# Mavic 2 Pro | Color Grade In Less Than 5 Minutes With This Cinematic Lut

What's good, everybody? My name is Sydney Baker Green, and I have been receiving a ton of compliments on Instagram from the color grading I did on the test footage of the DJI Mavic 2 Pro. So I have made available for purchase the LUTs that I use, and I'm going to show you the techniques that I use in Premiere Pro so that you guys can color grade all of this footage in less than 5 minutes. The link to my LUT pack is down below, but we all know why you're here. So let's get right into the tutorial. But first, cue intro.
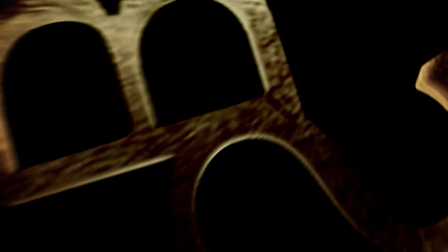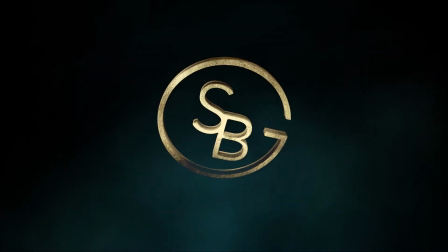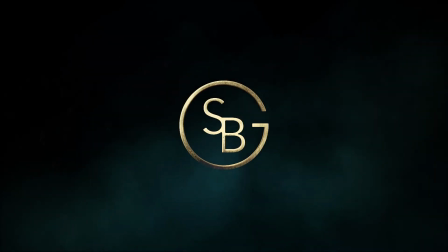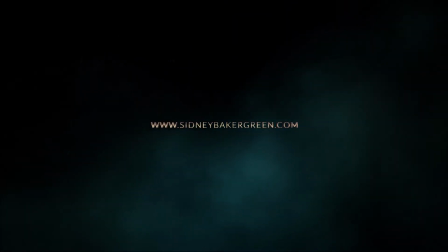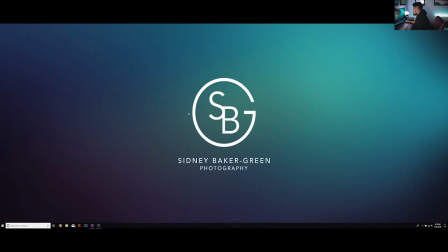Alright guys, so we're here at my desktop, but you know I like to keep it real. Nobody's desktop is this clean.
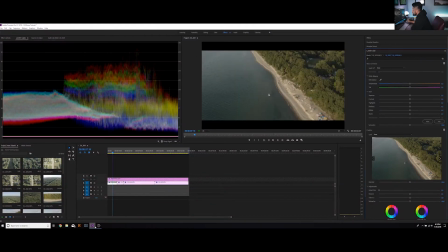So let's go ahead and show those icons and jump right over into Premiere Pro. Now you see I have all these clips lined up for this tutorial, but one of the things I like to do when I'm color grading is I like to have my black bars already on there so I can see what the final product will look like.
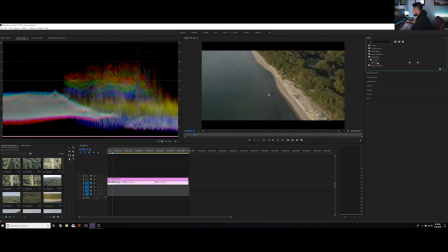You can simply do that by going over to your effects tab up here, going into crop, and then adding it to this adjustment layer that I've placed on top of here.
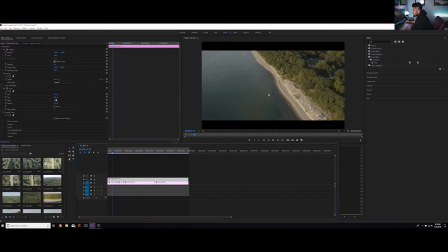And you can see what happens when you just add 10% to the top and the bottom values. It gives you those nice black bars. So what I do to make sure that my coloring effects don't get applied to this adjustment layer is I simply lock it so that it no longer has any control in the timeline.
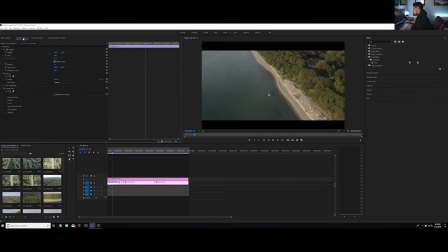So let's go over to our first clip here. So you can see we have a nice even exposure. If we look at the Lumetri color scopes, it's nice and even.
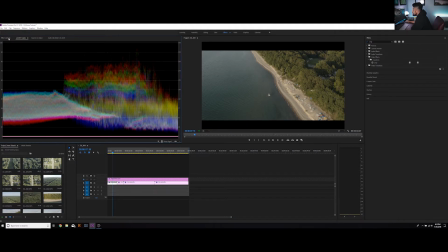We have nice tonal range all throughout there and a nice color range as well.
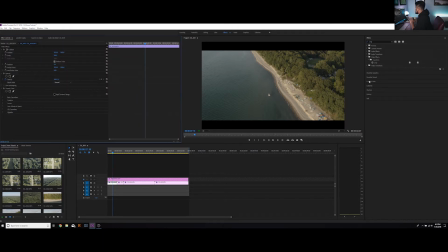And I've designed all of these LUTs to be one click so that you can get a nice clean look and then move on to the next clip if you want to, or if you want to be a little bit more creative, I've designed it so that you can do everything you want to do within 5 minutes. So let's go ahead and head over into our Lumetri color tab.
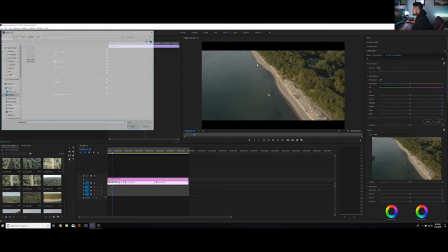We're going to go to basic correction, input LUT, and we're going to select the SPG clean slate LUT.
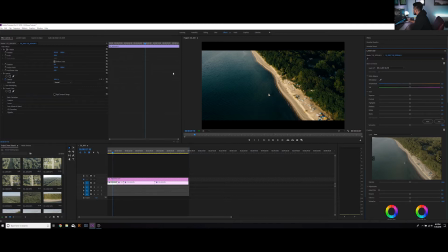And you can see right here, this is a perfectly fine look. Now we are shooting at golden hour, so we have the opportunity to be a little bit more creative. So all you have to do, let's say you want to make it look like it's actually a nice orange sunset, but you want to keep those blues in the water, you're simply going to add a nice orangey red
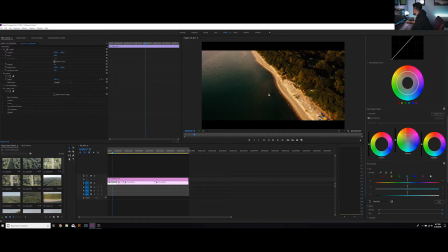to your midtones. I'm going to stop about right there. And we still have those blues in the water, but what we can also do is we can add just a little bit of blues in the highlights, a little bit of teal, and a little bit of teal in the shadows. Now you can see what this looks like right here.
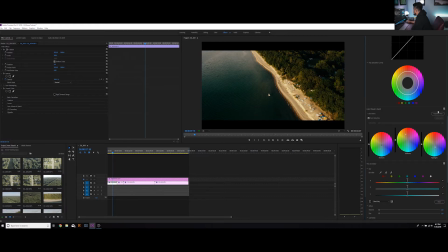We took the SPG clean slate LUT and applied a little bit of a color correction to it in less than 5 minutes, and it gives you a nice teal orange look which mimics a golden hour. And you can get a little bit more extreme if you want to, which I probably would, to just make sure that I have that nice orangey look.
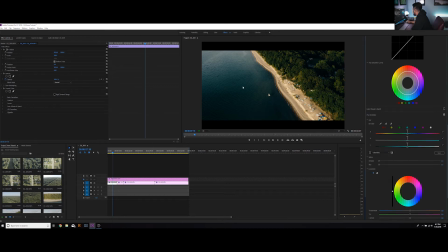So you can see here we kept those blues in the water. They're not as blue, but it still looks great. Now let's move on to our next clip.
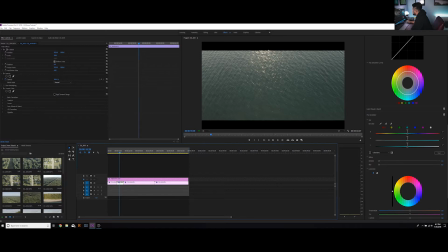Here we have a shot of the water, and when I shot this I really wanted to have the highlight of the sun that reflects on the water, but I want to have a nice even exposure around there. So I set up that camera angle,
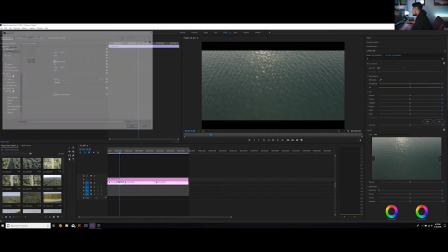I captured what I wanted, and you can see when we go into input LUT, we browse and add that SPG clean slate LUT, it gives us a nice look.
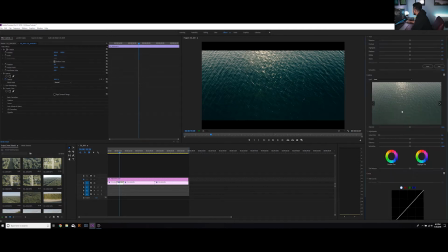Now again, we are shooting at sunset, so you can give that sun a little bit of an orange tone to it if you'd like, by coming down into the color wheels tab and simply adding a nice orange to the highlight. A nice orange. You don't want to go too red because it's going to turn it purple.
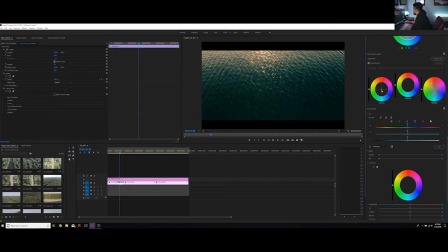And you can see there that that kind of affected the blueness of our water, so we can simply add a little bit of a deep blue back into it in the shadows tab, just a smidge. You can see here that we still got that nice look in less than 5 minutes.
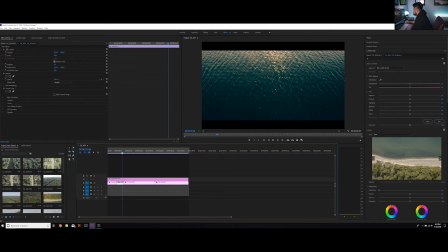Now moving on to our next clip, we have a top-down view.